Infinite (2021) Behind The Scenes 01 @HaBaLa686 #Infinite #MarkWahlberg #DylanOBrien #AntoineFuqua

We planned for 2 takes, and they got it in 1, thank goodness, because it would have taken months to rebuild it. So we're like, okay, so they go through the station, then what?
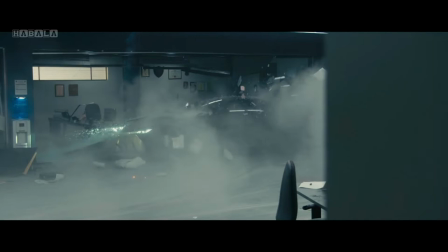261s
We're like, well, why don't they do a U-turn and go right back through it?
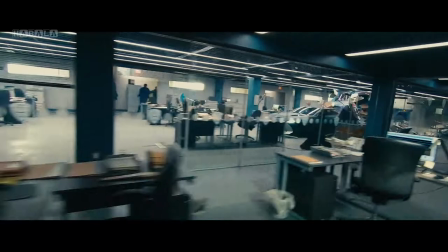268s
And I think one of the most interesting things that happens in the scene is the MRAP is so close behind the Aston. It's like it's going to eat it. It's how far can you place them and where you're shooting it so that the angle feels much tighter than it in fact is.
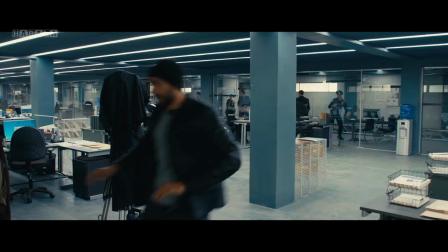287s
So what we did, we used like 12 cameras positioned strategically within the police station.
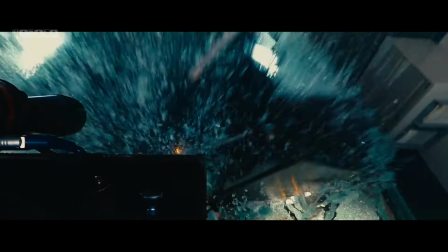293s
But then, as we didn't have the actors, we shot 6 array cameras at the same time in both those vehicles.
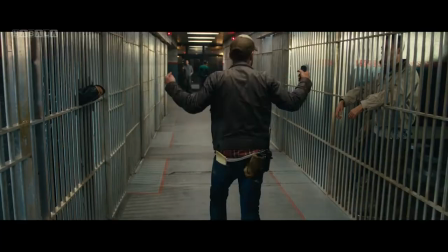300s
So we had a total of 24 cameras shooting, and literally we did the whole thing in one go.
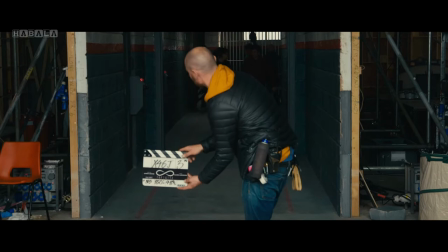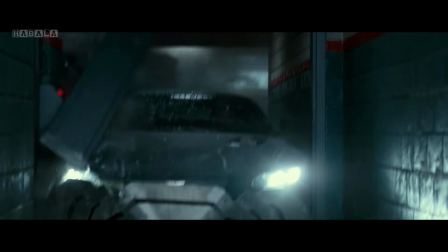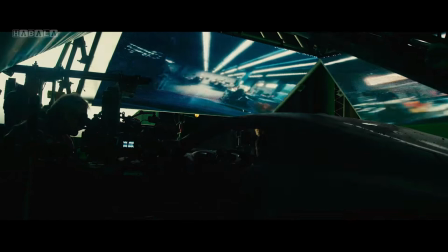317s
Because we're dealing with cars and reflections are key, then we thought the best thing to do is actually have that footage,
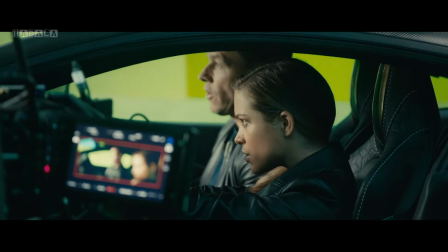323s
basically a 360-degree environment on LED screens, and then roll it over the top. It also gives the actors something to drive to.
To a police station.
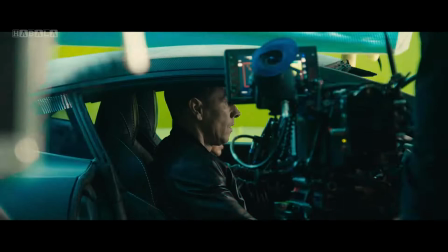332s It's very observant. Well, can you stop driving through a police station?
Because there's cameras pointing out the front of the stunt's cars, that's what they're driving, that's what they're seeing. So you get a better performance as well, I think. And then, of course, then the cars then break out.
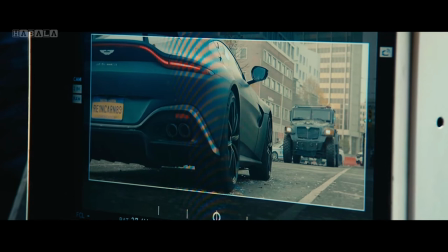351s
And then they had the real MRAP, which they used at Cardiff.
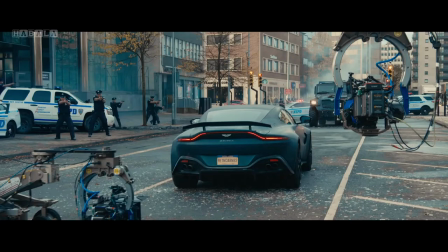357s
We ended up having to shoot the exterior of this police station in Cardiff.
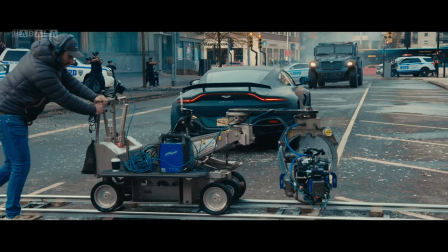362s
Quite quickly, these cars were kind of turning into a volume.
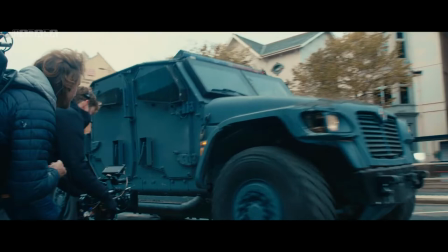366s
We wanted to do a lot of it practically, so to try and close down a major street anywhere is always a problem. And that's where we ended up going to Cardiff, because they allowed us to shut down a six-lane street in order to do that. So we blew cars up, we put stunt guys on jerk rigs, and it's all, again, for real.
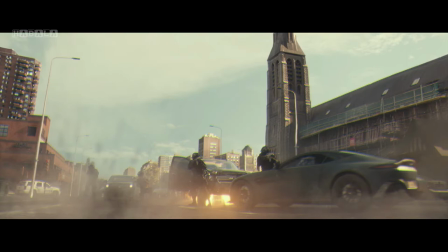386s
So these are just a multitude of different elements we'll put together.
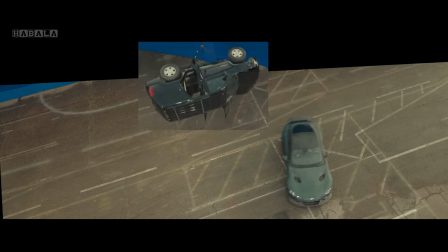389s
So when you want to do something that is either too dangerous for the actor or something that is just you're pushing
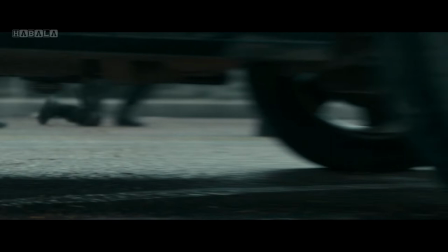397s
physics past its logical thing into what we will call credible physics, that's when you go to CGI.
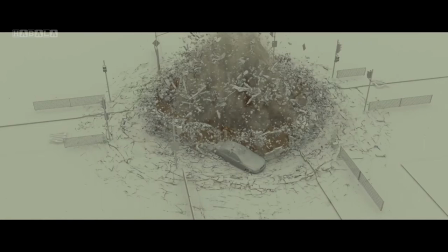404s
I was always keen that the Infinite's explosion should be based on sound.
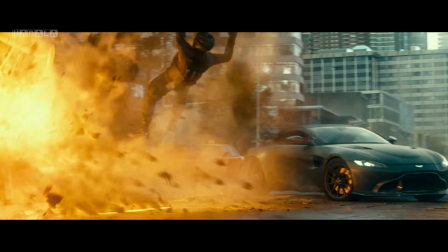410s
So the particle grenade, you know, it's only a tiny little thing.
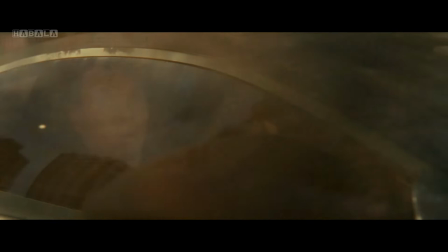414s
This explosion is like a giant sound wave, and it will just peel through and basically just lift up the cars.
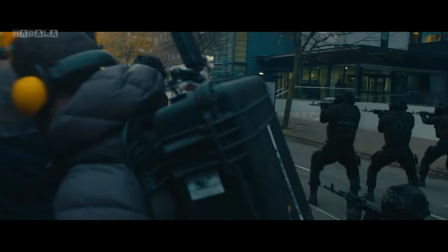424s
I think it's a phenomenal effort. It allows me to get the best possible ingredients to put this thing together.
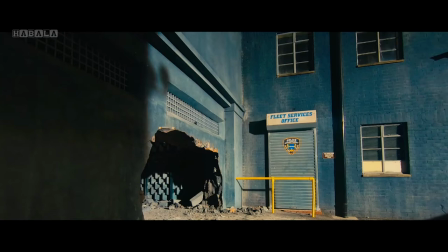435s
It takes a ton of practice and a ton of logistics. Sometimes the excessive nature of it can feel excessive or it can feel fun. That scene is designed to be the fun version of excess.
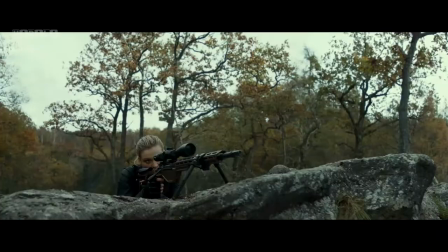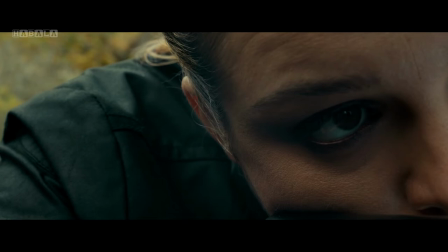457s
Once we get up to Scotland, it starts with Sophie Cookson's character Nora with a sniper rifle,
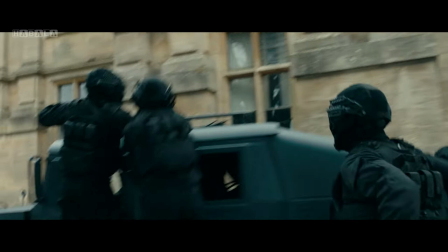464s
where we have drones, helicopters, ATVs.
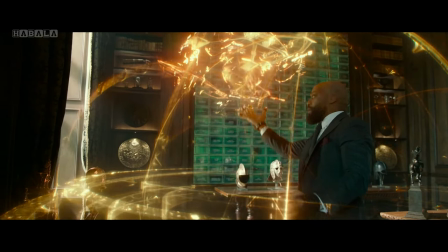468s
You see Bathurst putting on these gloves that control this huge holographic GUI.
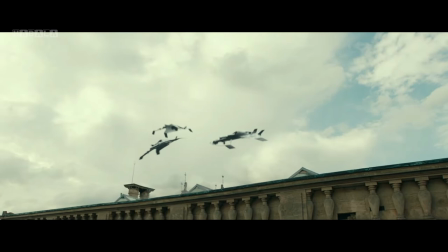475s
He puts on a piece of music and he conducts. It's something which is beautifully Bathurst, I think.
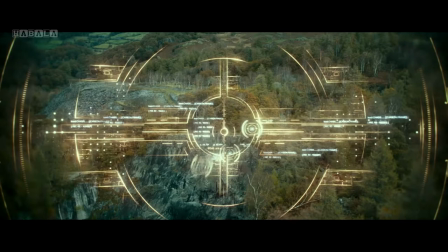481s
Because it's intercut with the real stuff, that's what makes it work for me.
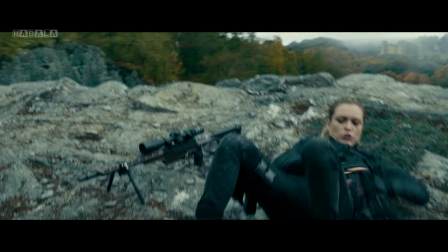485s
Because we're shooting two units, first and second unit, everybody has to have the same plan in mind.
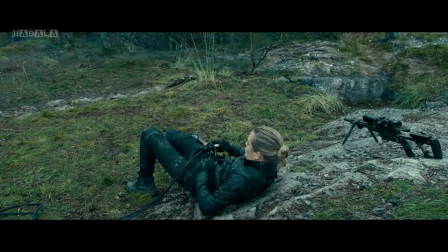490s
And the more absolutely we're in sync, the better. And this one really needed that.
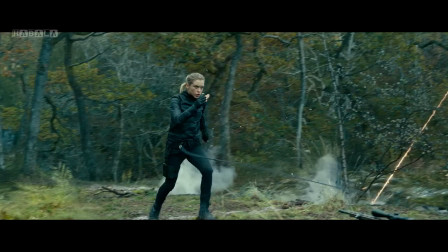495s
And thankfully, we all had enough time to think through what we all wanted to try to accomplish.